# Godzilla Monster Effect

If you follow me on my Letterboxd account, link in the notes, you already know that I'm a big fan of monster movies.
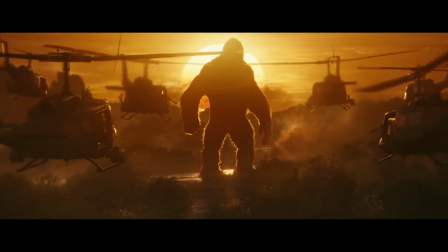(1:02)
When done right, it's some of the most fun I have while watching films.
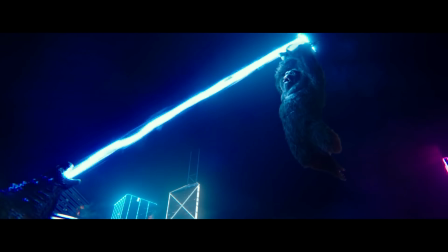(1:07)
And with Godzilla vs Kong coming out next week, we wanted to try our hand at a massive monster of our own.
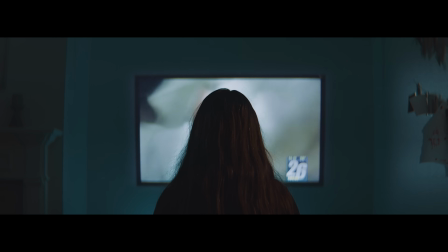(1:13)
For this test scene specifically, Josh was directing, and we are often in different locations. So the first thing we decided to do was land on a tone for the piece. I won't go into that here on how we come to that conclusion, since we did cover that in detail last week,
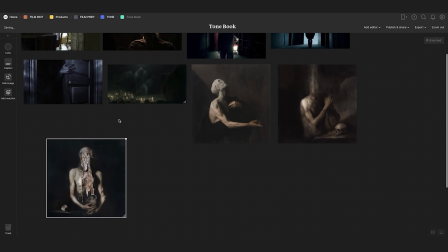(1:28)
where I talk about the 3 things that we always do in pre-production to lock in our vision for a project,
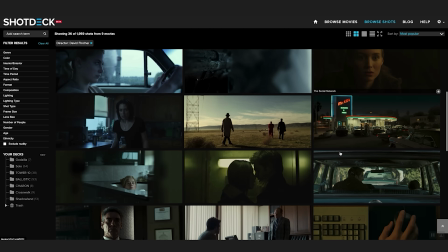(1:34)
including where you can go to get all kinds of high quality film stills for free. So link in the notes for that as well.
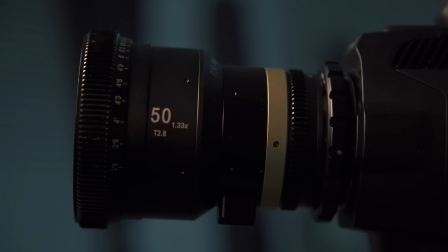(1:40)
But once we locked in our style, we decided to go with our SLR Magic anamorphic lenses and our Blackmagic Pocket 6K Pro.
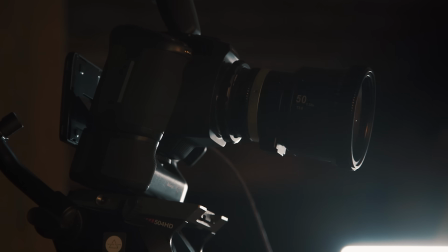(1:47)
If we didn't have the anamorphic lenses, we of course could just go spherical and throw bars on in the end, but we have them, so why not?
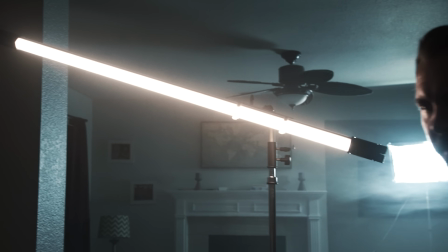(1:54)
And overall, we wanted to stay very minimal with our lighting, just using 2 or 3 lights on every shot, starting with our outside establishing shot.
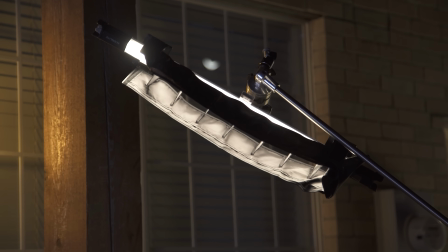(2:02)
For this, we had 1 light in the back helping to bring up this orange light from our practical, another pushing a bit more moonlight on this other side here, and finally, a 2-foot Nanlite held above the swings to bring them out a bit more.
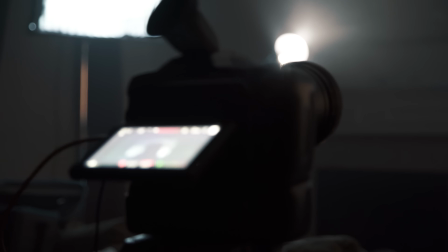(2:15)
The Pocket 6K Pro definitely does really well in these low light situations like this, so that helped us out a lot as well.
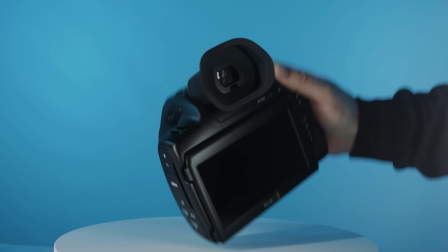(2:22)
And we did a review on this camera, so if you do want to dive into our thoughts on that a lot more, link again in the notes.
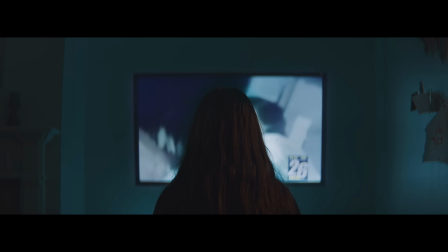(2:28)
Now inside, the idea was to kind of revolve all the motivated light around our television.
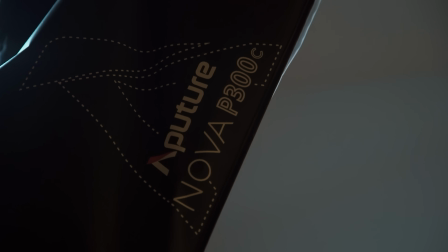(2:34)
So for this front shot of Emily here, we had our Aputure Nova P300C with the softbox on,
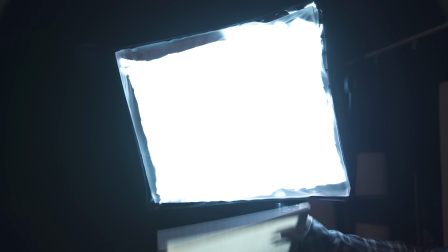(2:39)
and we dialed that to a cool tone and then just had an object moving in front of the light to create this slight flickering. This light does have a TV mode, but it felt pretty artificial to us for what we were doing here.
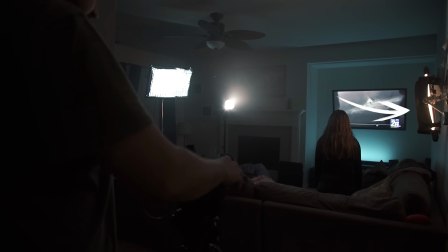(2:50)
To edge her slightly here, we have that 2-foot Nanlite again above and behind, set to 2900 Kelvin, just to get a nice warmish reddish hit there.
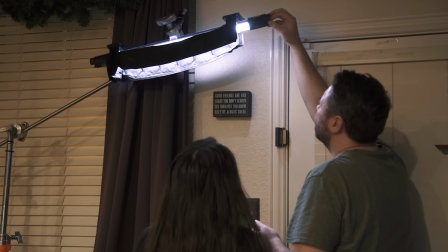(2:59)
And that's pretty much how we handled every shot inside, those 2 lights serving those functions in slightly different ways depending on what our angle was.
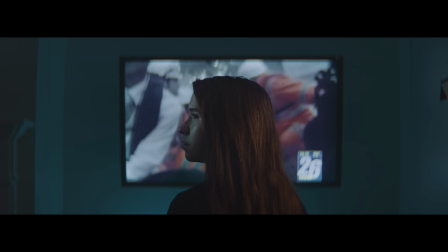(3:07)
We did have a Nanlite Forza 60 for this shot here where she looks to the side. We had the dome on and angled it up a bit so that the light cut off the bottom half of her face.
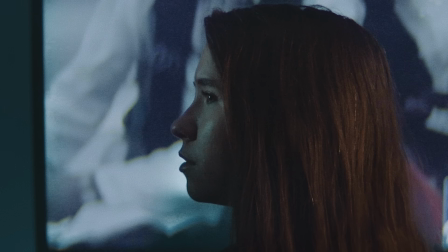(3:16)
It gave us a nice stylized feel that we dug, a nice contrast too, pulling you toward her eyes.
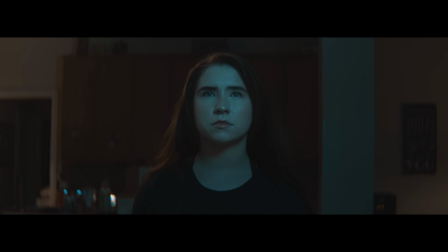(3:21)
And in each of these shots, we really focused on finding good eye light, making sure we have that little spark in the actor's eyes go a long way to breathe life into each shot.
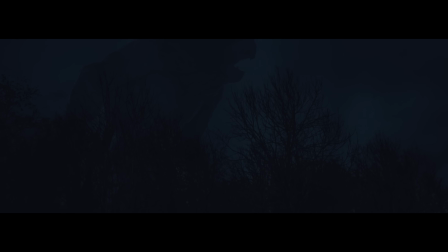(3:30)
But all of this, of course, is leading toward the whole reason for this test scene. So let's jump right into that.
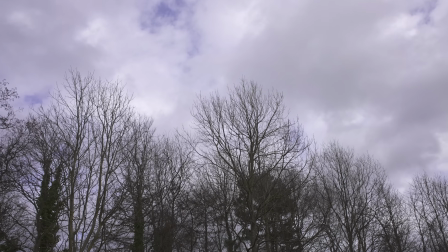(3:34)
For this one, we shot an empty plate of the tree line during a gray day with a little tilt up movement for the reveal. In the end, shooting these 2 things separately did add some issues with connecting the 2 shots in the edit, Emily's and the POV.
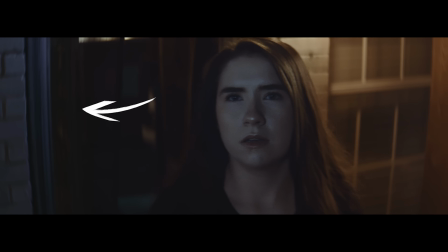(3:47)
So I cooled off this side of Emily's shot and her face to try to connect them more visually.
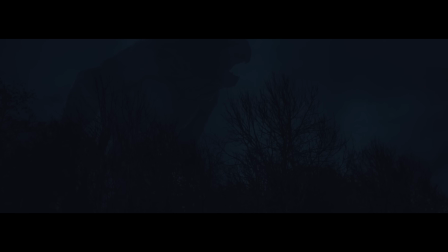(3:52)
Then we had the roar start in a bit early, had her react, and this does help us tie those 2 shots together that really don't connect perfectly. One of the reasons that we shot them separately like this was so we could shoot this one during the day.
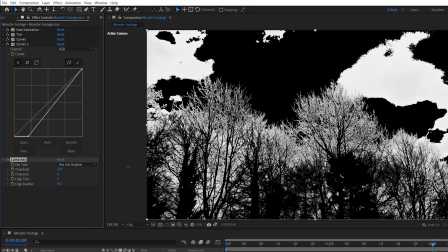(4:06)
It allowed us to use a luma key to separate the trees later, which we wouldn't be able to do if we shot this at night like the rest of the scene.
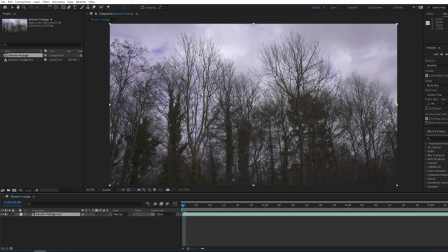(4:12)
But now in After Effects, we're going to drop in our footage into a new comp, and the first thing that we want to do is to track our camera's movement. So we're going to right click the layer, track and stabilize, track camera, and once it's tracked, we're going to go through to see if the points looked fixed in place.
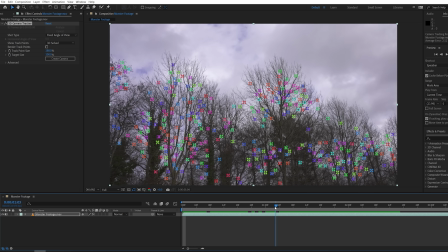(4:27)
This looks good, though every piece of footage can get different results. We're going to choose a point where it looks like a good track, then right click and create null and camera.
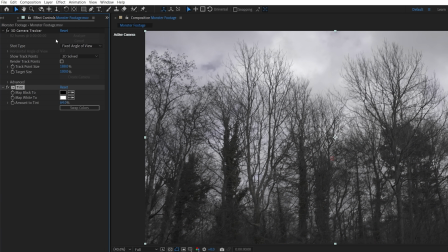(4:35)
Now to darken the footage, we'll add a tint to lower the saturation a bit and a curves effect to really crush the brights and give it more of a foggy evening look.
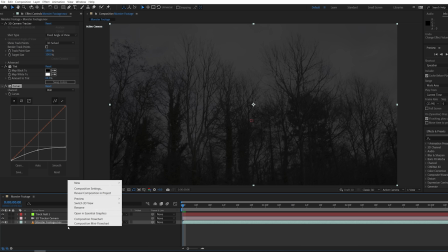(4:43)
For the monster character, we're going to be using Video Copilot's Element 3D. So to start, we're going to create a new solid layer above our footage and then apply Element 3D.
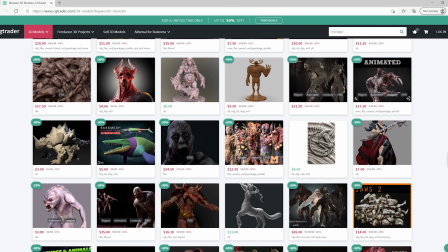(4:51)
You can find hundreds of monster 3D models available online with different levels of quality and a variety of prices.
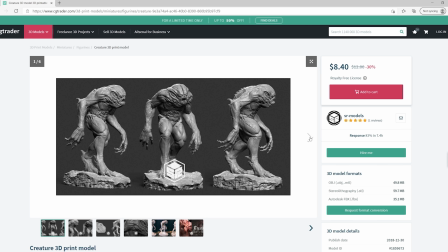(4:58)
We decided to go with this creature on CG Trader, and this specific model was designed for 3D printing.